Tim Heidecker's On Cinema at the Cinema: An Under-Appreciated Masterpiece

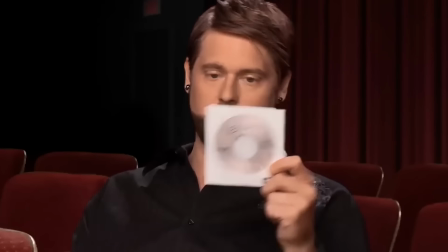746s
This style of storytelling also works seamlessly within the context of On Cinema as a whole, because it contributes to one of the core conflicts always at the center of its universe
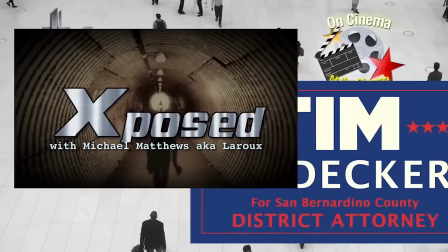754s
tim's desire to discuss his personal dramas new businesses political views etc i'm going to try to get through this without getting too
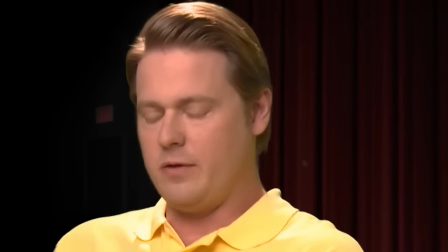761s emotional but it's going to be a long show i don't know how much time we're even going to have for the movies but let me just versus greg's singular
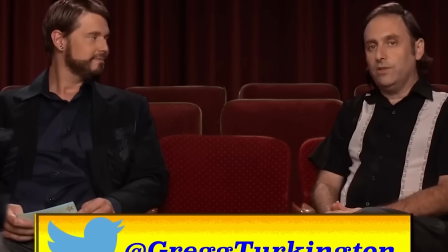767s desire to talk at length about movies and only movies if they tuned in to see movies reviewed they're probably not going to they're going
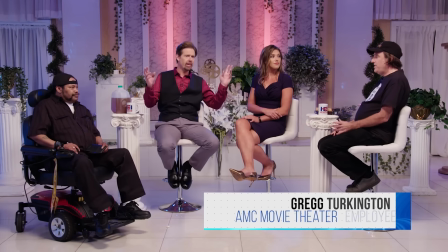774s to see irrelevant casino gambling the reputation This show is terrible because you don't talk about movies anymore.
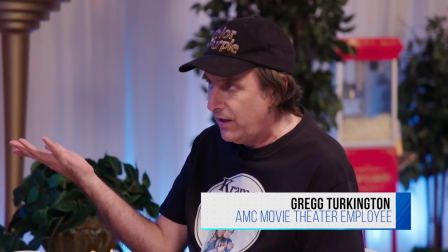780s Well, I'm trying to get to the movies. Because you have her talking about YouTubers and TikTok.
Thus sowing their creative differences in terms of the direction of the show.
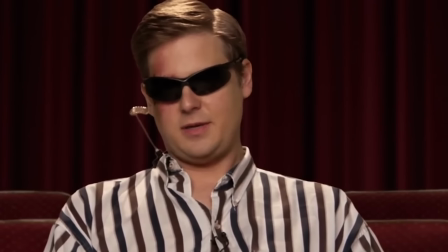787s
As Tim brings more personal business on the show, there's less time to talk about movies.
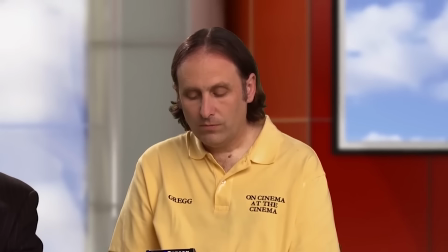791s
And as Greg becomes more frustrated by that fact, their relationship strains and gives way to more and more conflict.
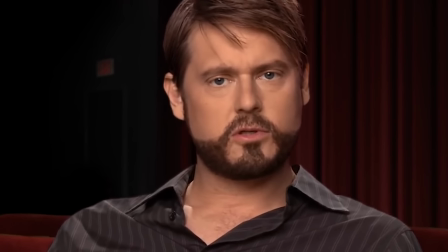797s I just want to give you guys an update of where I am with my life. I know Greg doesn't want the show to be all about personalities, but people do want to know.
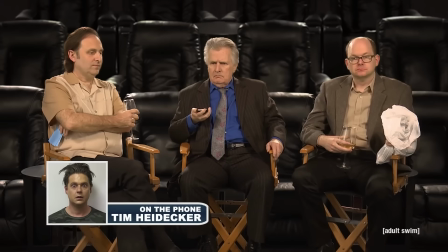804s
More often than not, instead of actually seeing what happens,
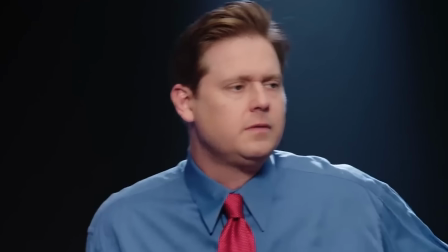807s
storylines are shown to us through the reactions of the characters and their own retellings of events skewed to how they view the world and how they feel about what's happening,
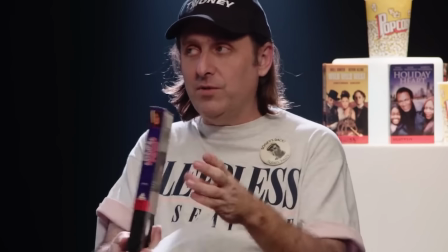815s
often stretching or bending the truth to their benefits.
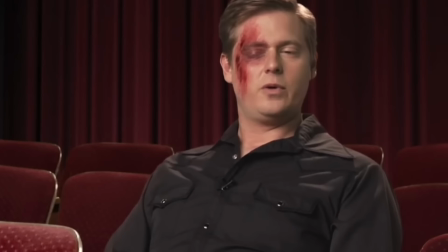817s
Because of this, the show is so deeply character-driven, and even a retelling of simple mundane events can have so many character implications to unpack.
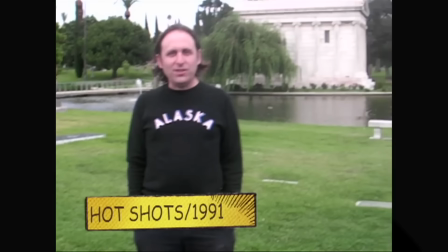826s
And the more you do unpack it, the funnier it all becomes. I mentioned earlier that its style of humor makes it hard to recommend to people.
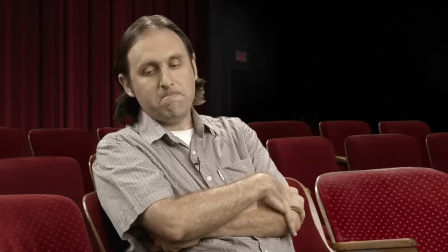834s
The reason for this is, at least partially, because the show that these characters are making in-universe is a bad,
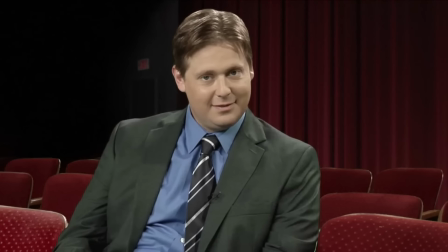840s
boring, useless show with lots of intellectual and critical posturing but no substance at all.
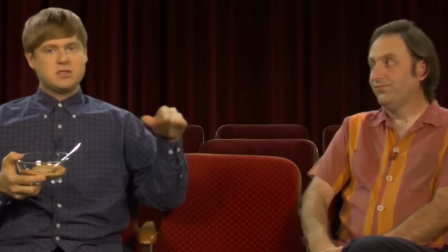845s
On top of this, at least for the much more subtle first few seasons,
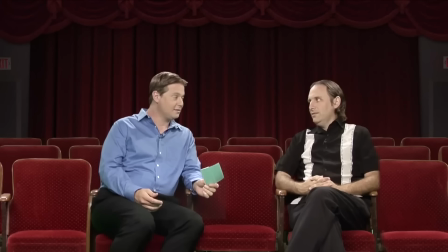849s
it's played incredibly straight to the point where if you had no preconceptions and weren't paying close attention, you could potentially mistake it for sincere.
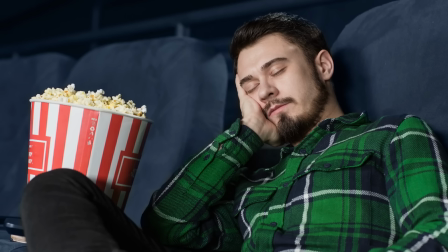856s
So, extensively, we in the real world are watching that bad, boring show. Therefore, it's easy to write it off as such.
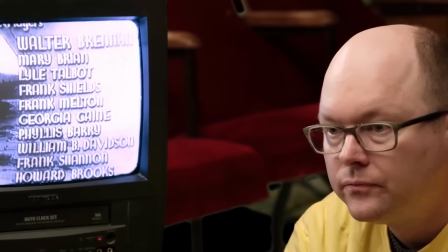863s
If you weren't looking at it through a lens of relishing in the absurdity of the idea of a show like this with hosts like this existing and appreciating the note-perfect,
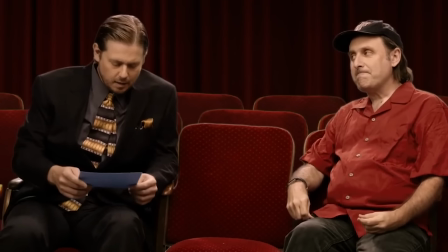871s
subtly tongue-in-cheek performances that help sell the concept,
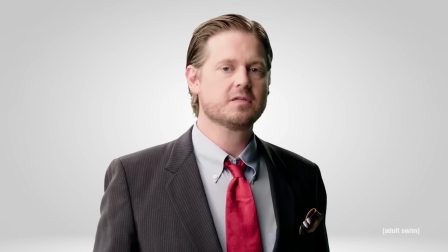873s
but if you are, and you watch it with an awareness of that extra layer of meta-commentary on what these characters are presenting, you can start to see this show's brilliance.
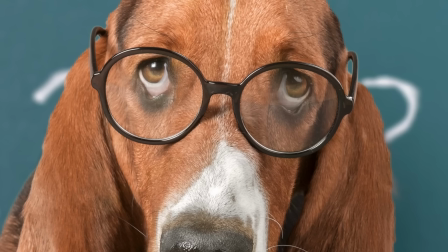882s
To explain what I mean by this, I'll bring us back to another example of a much broader comedy.
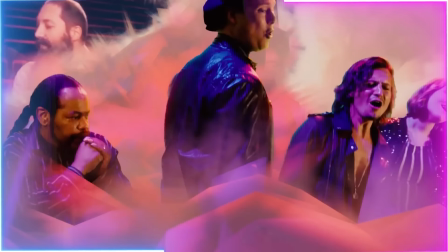887s
While thinking about the spirit of On Cinema and what makes it stand out over other comedies in my prep for this video, a scene came to mind from an old episode of Family Guy,
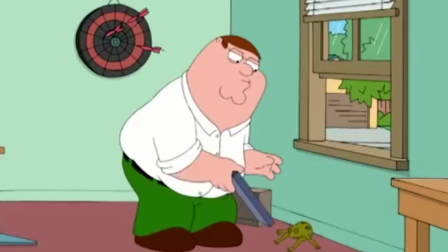895s
in which Peter Griffin is trying to toss a dead frog out of a window, but he doesn't want to touch it, so he uses a shoebox to try and scoop it up.
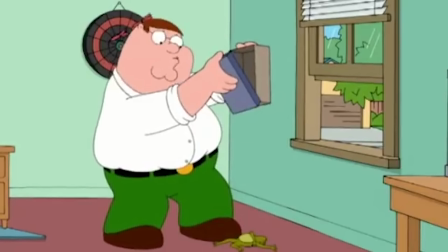902s
For what seems like an eternity, we watch Peter struggle with this simple task, sometimes getting closer to getting the frog out of the window, but always dropping it every time until he finally does it,
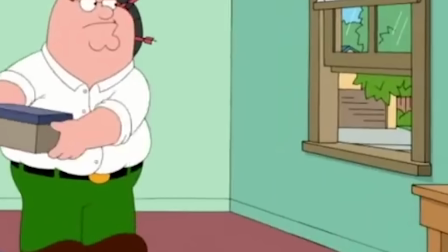911s
and then the momentum of the episode resumes as if nothing had happened. This is annoying to watch and tests the audience's patience, and that's essentially the joke.
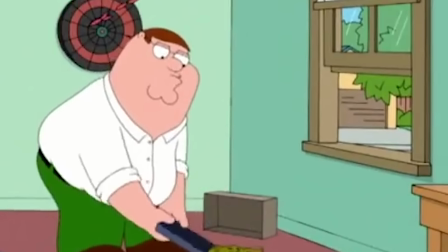918s
You're meant to laugh at how torturous this scene is and how ridiculous it is that the creators would have put this in and made it last so long.
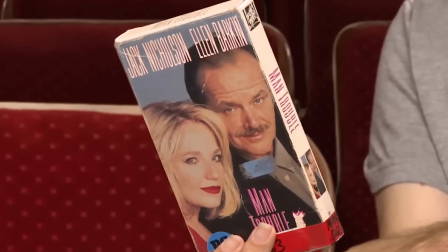925s
In On Cinema, there are often moments that can feel like this, many of them coming from Greg Turkington,
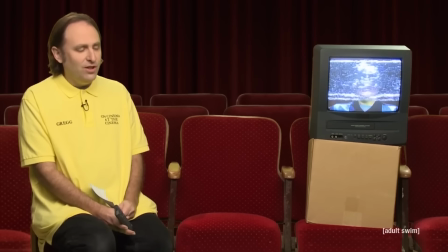930s
who has an incredible ability to monotonously drone on at length about a movie with the pompous air of profundity whilst never saying anything remotely of substance at all.
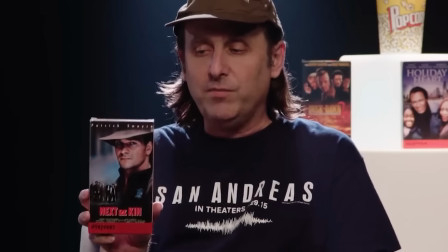938s
I think a good example for this point is an episode of the show from season 10, in which the entire episode is Greg droning on about several VHS tapes he has.
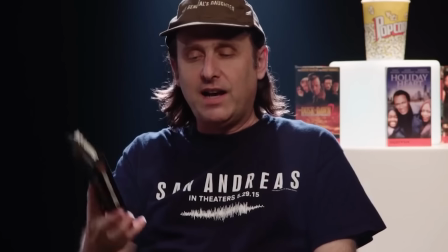946s
Jumping in at this point, without the required context, a painfully boring and confounding 10 minutes that feels like it goes on forever.
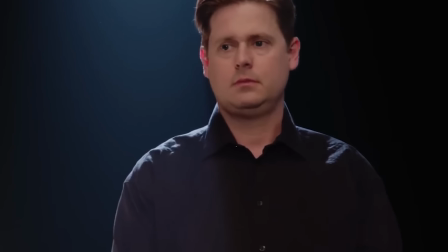953s
For me, one of the funniest videos on the internet.
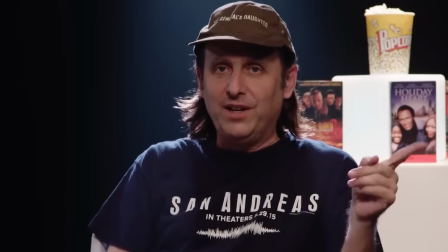955s
If you remove the humorous element of Greg Turkington's perfectly dry performance from this segment, you could argue that this and the Family Guy frog scene both have the same joke at their core. Boring, nothing premises that go on way too long, which is exactly the point. However, the context of the Family Guy scene is simply, Seth MacFarlane put this in his show as a gag that interrupts the episode.
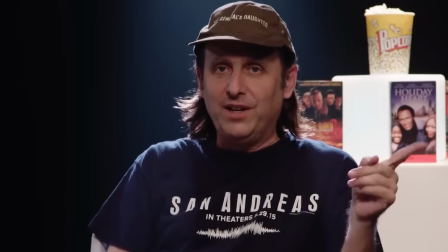975s
This episode of On Cinema, on the other hand, is deeply contextually layered. First off, we are seeing what the character of Greg sincerely believes is an interesting and valuable segment. In the Family Guy scene, the meta element of the humor would be simply that the audience is laughing at the fact that Seth MacFarlane put this in his show.